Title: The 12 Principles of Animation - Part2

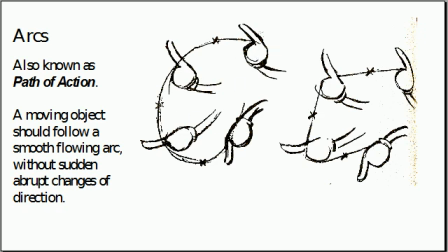(8:15)
Generally speaking, you want your arcs and paths of action to be smooth. Secondary action.
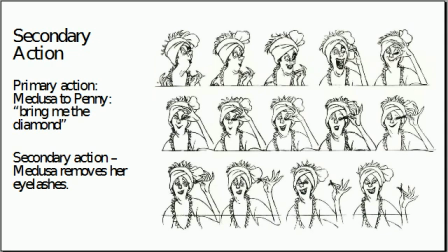(8:21)
Here's another principle, and this is really when you've got something going on which is secondary to the main action. Here, the main action of the shot is Medusa talking to the little girl, and the secondary action is her removing her eyelashes. So secondary action is usually something ancillary to the main action that's going on.
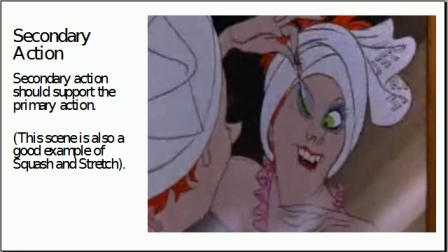(8:40)
This is a wonderful scene. If you can find it on YouTube, you should definitely look it up. And you've actually also got some very nice squash and stretch going on Medusa's eyelashes here.
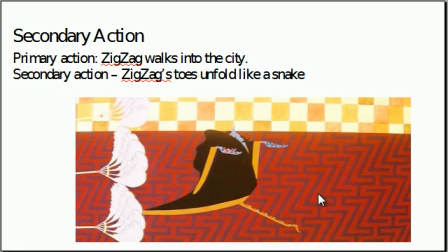(8:51)
Here's another example of secondary action. Here's Zigzag marching into the city, again a scene that I animated, and if you watch it very closely, you'll see that Zigzag's toes are kind of unrolling and unfolding like a sort of nasty little snake.
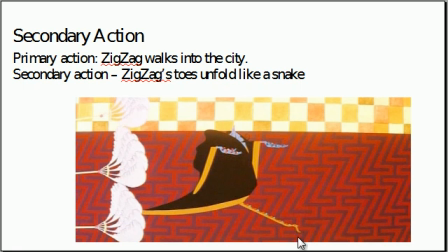(9:06)
They've got this horrid little snake motion, which is actually animated by my father, who went on top of my drawings in this case, and he did the little snake-like motion on the toes. Really nice work there. And it gives Zigzag a kind of creepy feeling.
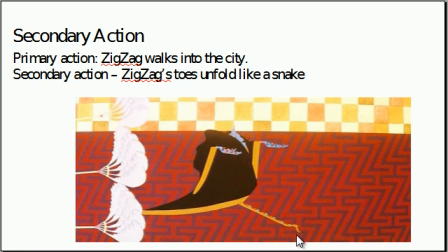(9:21)
You don't even notice when you're watching it, but you feel it. And so it's a really nice example of secondary action, giving the character a real flavor.
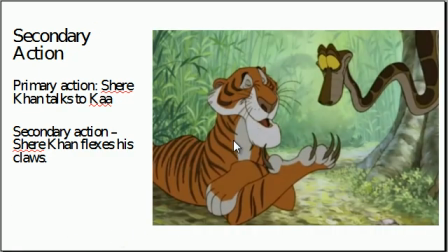(9:31)
Here again, here's Shere Khan, the wonderful Shere Khan, animated by the incredibly talented Milt Kahl, one of the great Disney animators. And he's talking to the snake. That's the main action. And the secondary action is he uncoils his claws, which show his underlying menace and Car's incredible vulnerability.
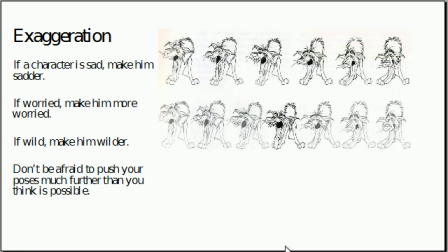(9:51)
Exaggeration, another principle. This is If a character's make him sad, make him sadder. If he looks worried, make him look more worried. This is all about exaggerating things, making them broad. Of course, it depends what kind of work you're doing. The more cartoony the work, the more you want to exaggerate.
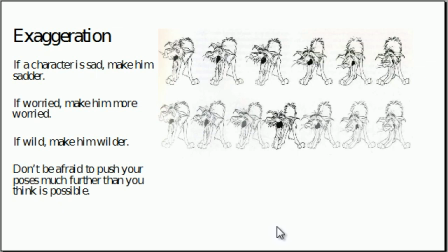(10:09)
The more realistic the work, the less you want to exaggerate. But still, the principle holds true. You, generally speaking, want to exaggerate your poses. Now we come on to solid drawing.
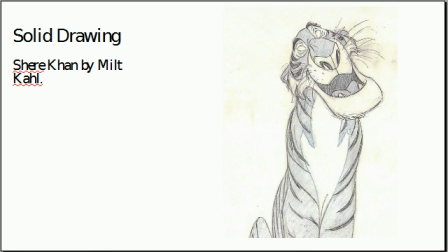(10:19)
Solid drawing is, of course, with CG animation, there's not so much drawing involved anymore. But nonetheless, CG animation still involves getting great poses. So nowadays, when we think of a really good drawing, what we really mean is a really great pose.
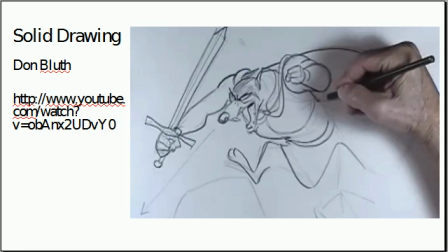(10:38)
Here's Don Bluth is very, very good on finding nice poses. There's some great videos by the great animator Don Bluth where he talks about how to get really, really nice poses.
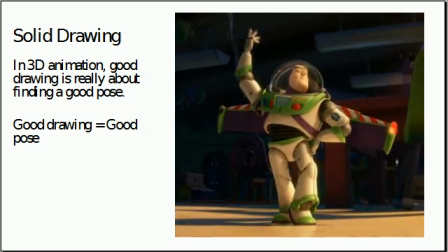(10:48)
You can find those on YouTube. Here again, here's an example from Pixar. This is Buzz Lightyear. And again, in this case, this is a lovely drawing. What I mean by that is it's a great pose. But in a way, it's a drawing. It's a drawing in CG.
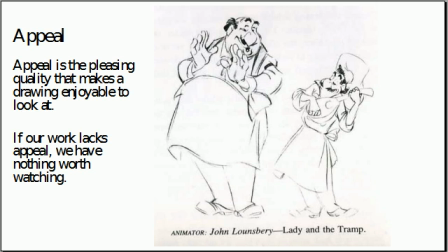(11:06)
Appeal. Appeal is one of our last principles, and this is really about making things pleasing, making things enjoyable to look at. And ultimately, if your work isn't appealing, you've got nothing worth seeing. And in a way, this is the most important of the principles, because if your stuff doesn't appeal, then in the end, no one really wants to watch it.
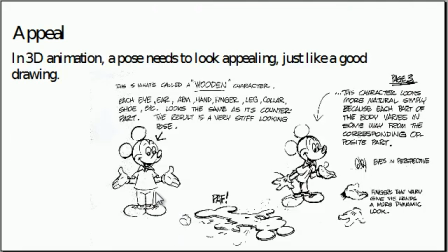(11:24)
Here's an example taken from The Illusion of Life again. This is Mickey looking rather wooden. He's rather symmetrical here, rather flat, whereas here he's slightly more in three-quarter view. Overall, this drawing has more appeal than the one on the left.
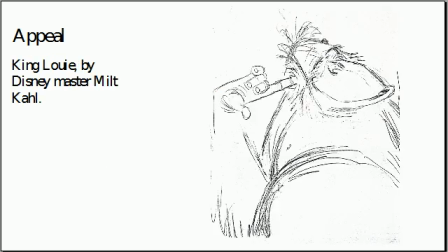(11:39)
Here's a lovely drawing by Milt Kahl of King Louis, showing lots and lots of appeal.
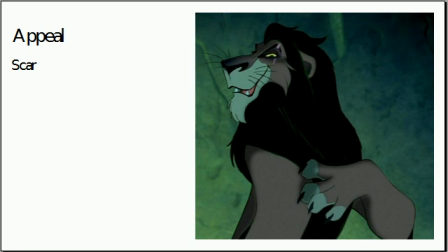(11:47)
And here's one by me on Scar from The Lion King. This drawing was actually gone over by Andreas Deja, which is why it came out as nicely as it did.
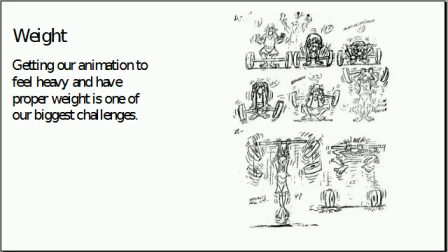(11:58)
But that was a great privilege to be able to work on that film. Here's another example, another principle. This is weight. Getting your work to feel heavy is incredibly difficult. It's a really, really big challenge. Here's some Nordberg thumbnails of a character lifting a heavy weight, and that's one of the things we'll be doing in the course.
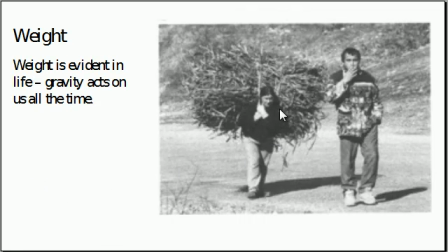(12:16)
You've got to make things feel heavy. This woman on the left here, she's carrying this incredibly heavy burden. She's bending over.